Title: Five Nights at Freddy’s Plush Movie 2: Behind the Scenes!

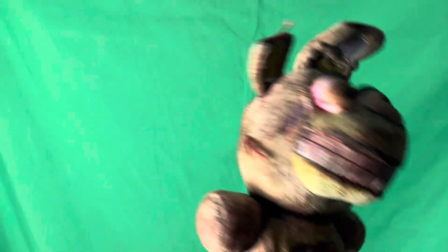246s
And yeah, I kind of just took this bootleg Springtrap plush and I repainted him.
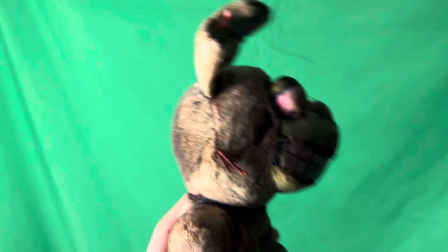250s
I am going to change his design a little bit.
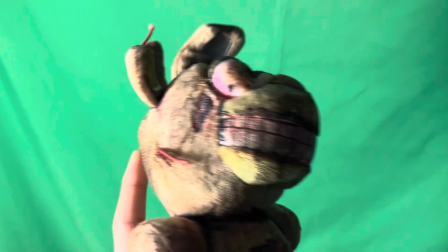252s
I kind of want his eyes to be more sunken in, and for him to actually have a skull under there, so like, he takes his face off, it's like the actual game.
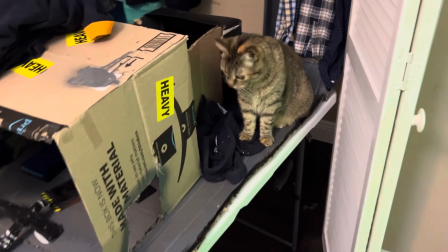260s
But yeah, look at this weird creature. Get off the set!
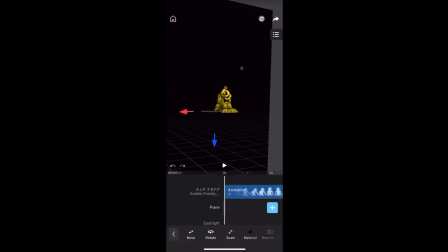265s
No! The first animation I'll be showing here is of Golden Freddy from the intro of the movie. As you can see, the black void behind him is literally just a flat square.
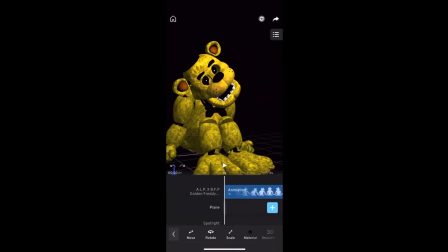276s
I would then take this animation and then just simply slow it down for the final shot.
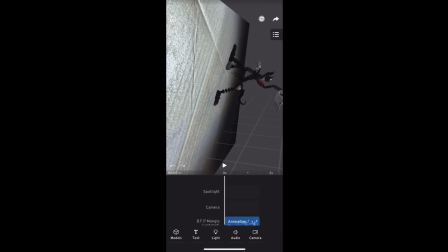281s
This next animation is of Mangle. So this is a flat plane of a photo.
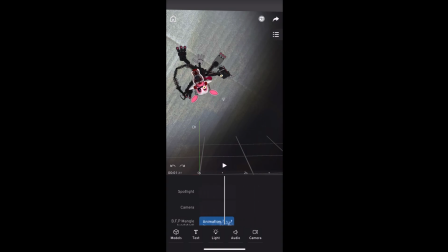285s
It's of the ceiling of the office, and I wanted to make it look like Mangle was on the ceiling.
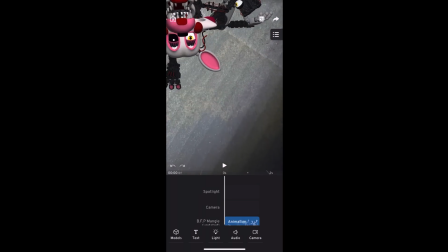290s
So instead of doing any, complicated green screen techniques that wouldn't look very good either way, I decided to do this.
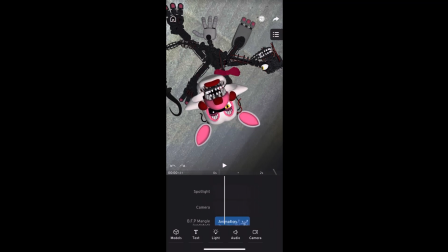297s
And yeah, Look how goofy she looks. Yeah. This next animated shot is of the Freddles.
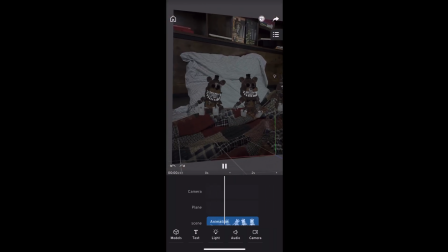303s
So I literally just did the same thing I did for Mangle, which is I took a flat square, a flat 2D plane, and I posted this image of my bed on it. And I positioned the models just right, so that way they actually looked like they were sitting on my bed. Now, at the time, I didn't know how to copy animation, so that means each one of their animations are different.
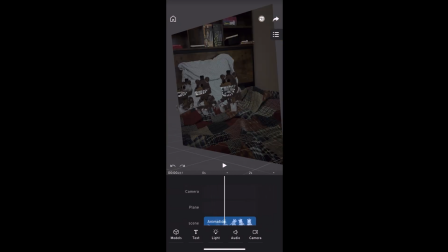323s
So, like, they each have a different one. The last 3D animation I'll be showing you today is Nightmare Fredbear, and you can see his body back there T-posing, but you don't see that on camera.
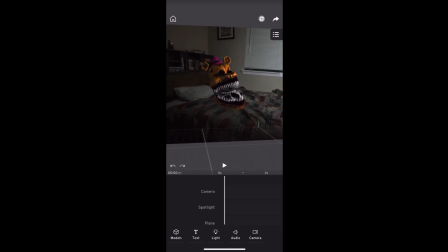333s
Anyway, I did the same thing I did for Freddles.
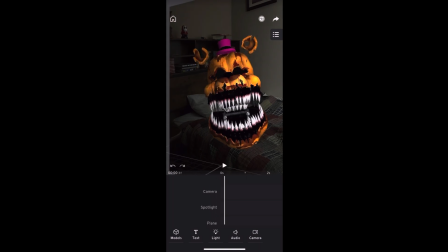335s
I positioned him right on the bed, so it looked like his whole head was sitting on my bed, just like how it is in Five Nights at Freddy's 4, which can happen in the game.
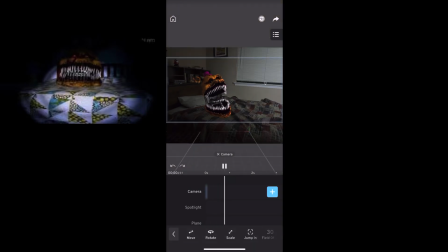344s
His head could just be sitting there, which is kind of creepy.
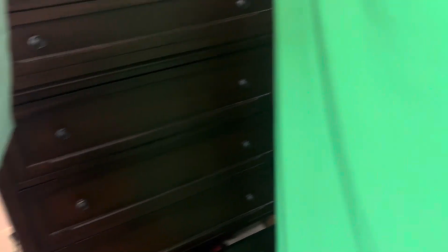347s
Oh, I am also going to reveal 3 cut things that didn't end up making it into the final movie.
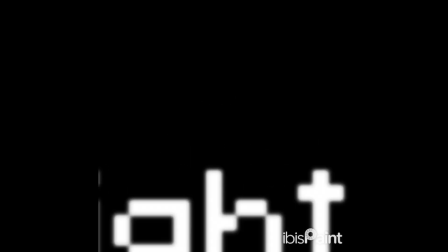353s
The first thing that was cut was this original intro scene. I slowed it down, but it was supposed to be like the first one where it would zoom into the actual title.
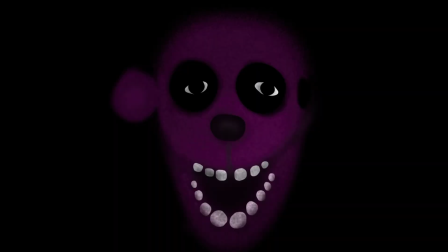361s
The next deleted thing was this Shadow Freddy head. And the reason I deleted this was because it looked ugly. Also because it didn't really fit in the film. This last piece of deleted material is kind of graphic. It's a bit bloody, has gore, so if you don't like that, click off.
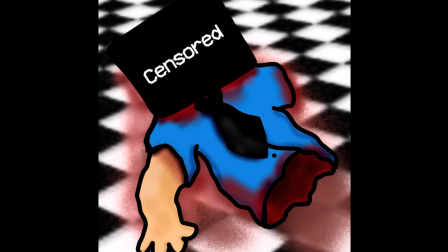378s
So this was a scene that would show the phone guy's body after the animatronics got to him. I decided to remove him because I want his death to be more vague and not like this. Anyways, thank you for watching this behind the scenes video.
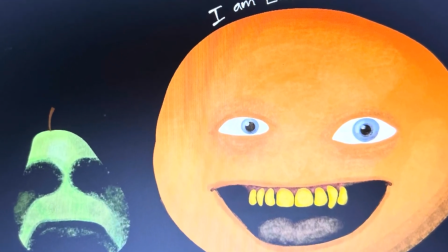390s
Don't worry, a normal video is coming soon. It's almost done. Anyway, thanks for watching.
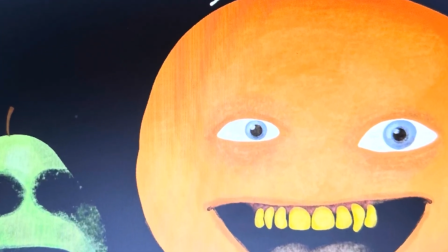395s
Bye.